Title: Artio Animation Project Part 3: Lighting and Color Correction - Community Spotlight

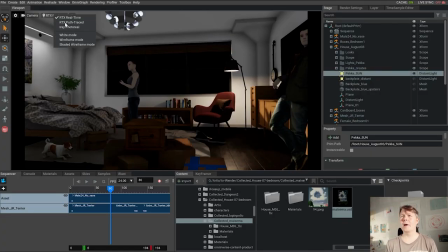[8:11]
How did I light it up that one? So let's go to Path Traced mode, and I again have the sun there.
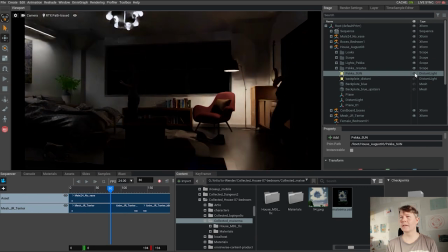[8:20]
You can see it's off and on, it is not so much bouncing all around,
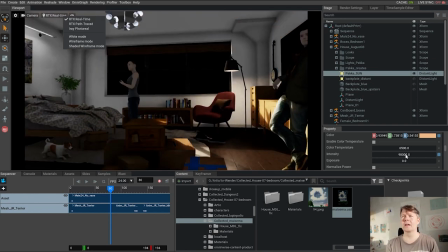[8:27]
because that's the noise problem that will give you noise problems. So again, I will decrease it quite much, so I will just have the tint of light there on the wooden furnitures and then
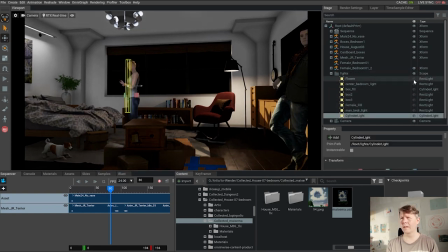[8:43]
I will make myself with mostly rectangular lights the overall feeling.
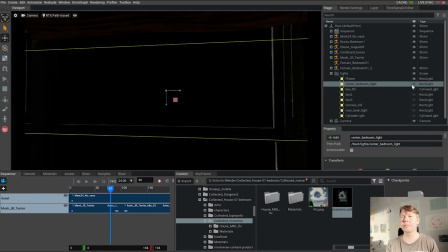[8:50]
So here I start by lighting up this little flower
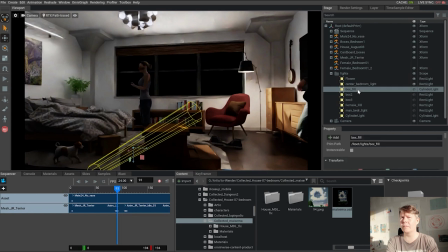[8:56]
and then I will make the roof light and then I will make this
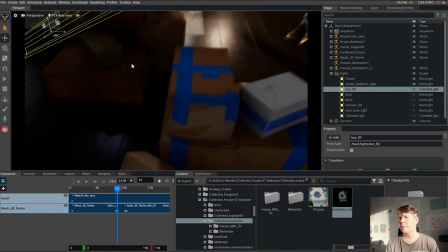[9:06]
cylinder light as we have here for the boxes.
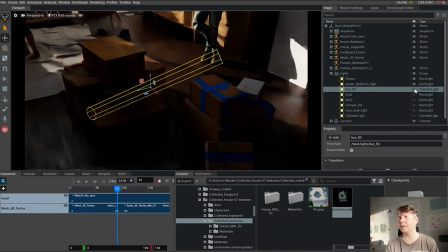[9:12]
So I'm trying to take advantage of this long shaped cylinder light to light
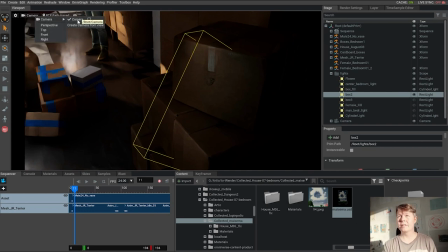[9:19]
the parts that are important to my camera of the boxes.
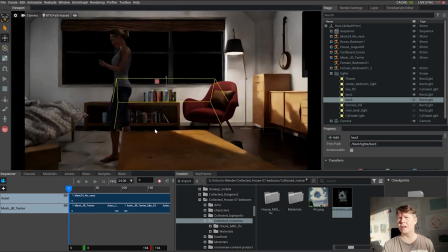[9:26]
And here is a backlight,
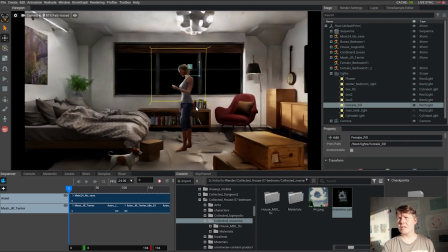[9:30]
it's kind of a key light to these boxes mimicking the sunlight, and this is the most important for the character.
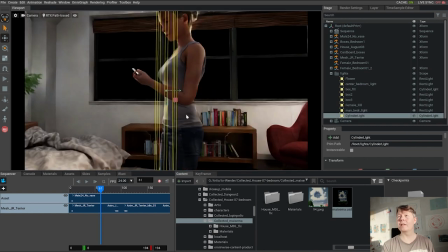[9:39]
One strong plate behind her, and then cylinder light in front of her to give that kind of nice
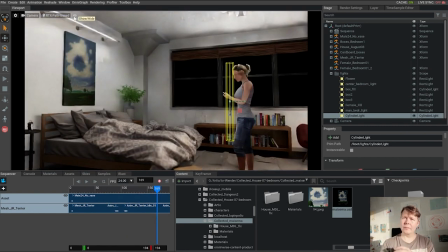[9:47]
little greasy feeling of the skin.
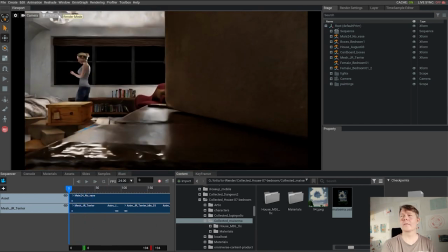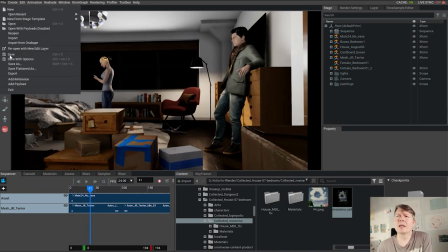[9:57]
I make a fast render with it with the real-time mode
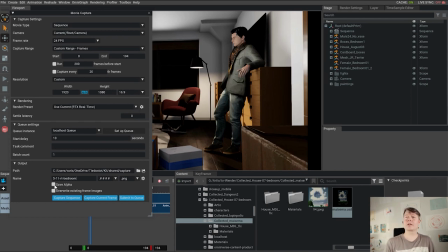[10:03]
just to see how it will cut in the larger picture,
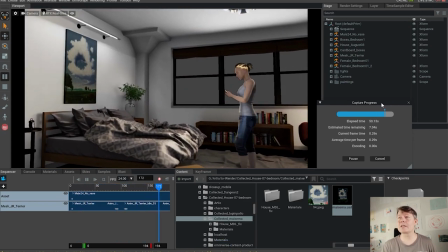[10:08]
the whole advertisement, and I realized that the painting needs a little bit of light,
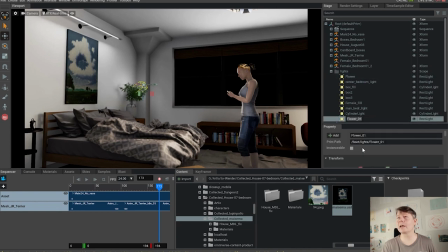[10:15]
so I duplicate the flower light here, like that, and I move it in front of the painting. And this way I can raise
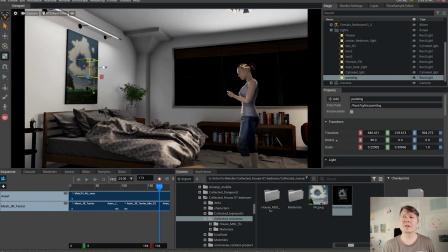[10:32]
the painting's value,
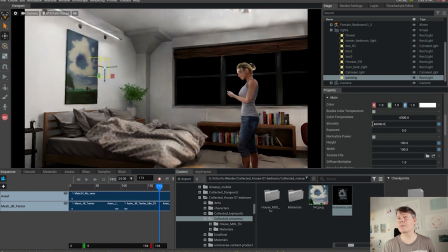[10:38]
because in the end that's what we're aiming for here in this Yeah, like that. That's nice.
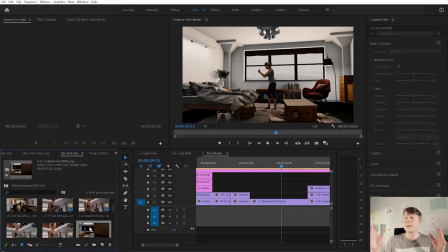[10:50]
Okay, so these are the basics. And now here we are in Premiere.
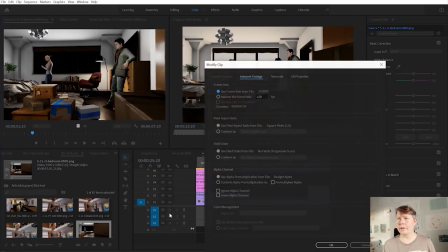[10:54]
I will see how my real-time rendered stuff come in, and I have to change it to 24p.
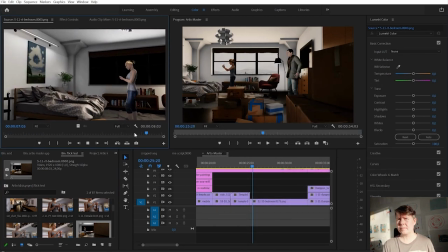[11:03]
That's always very important because Premiere interprets them wrongly.
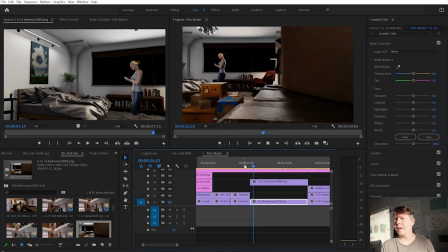[11:08]
I have to change them manually. And here I see, okay, I dealt the old one from the timeline, and for me it looks like a good.
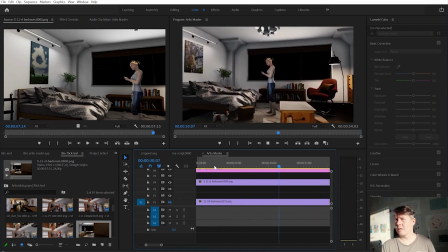[11:17]
I just cut it out a few frames to make the cut even better.
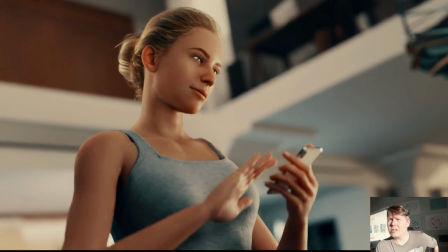[11:22]
And then this frame, this image is made with a special attention to details,
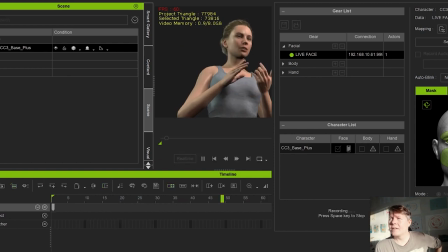[11:27]
so I used iClone's Live Face application on my iPhone. iClone has made an application for iPhone called Live Face. And here I use it.
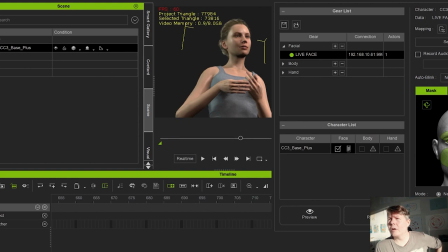[11:40]
So I just shoot my own face with the application on the mobile phone and I record it for the iClone software and I can do it in context.
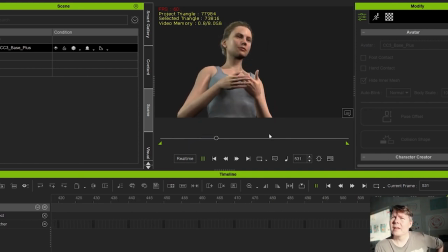[11:48]
So I had here the same angle as I have in the Omniverse. So I just played it five times to get it done and then I again decrease the expression strength.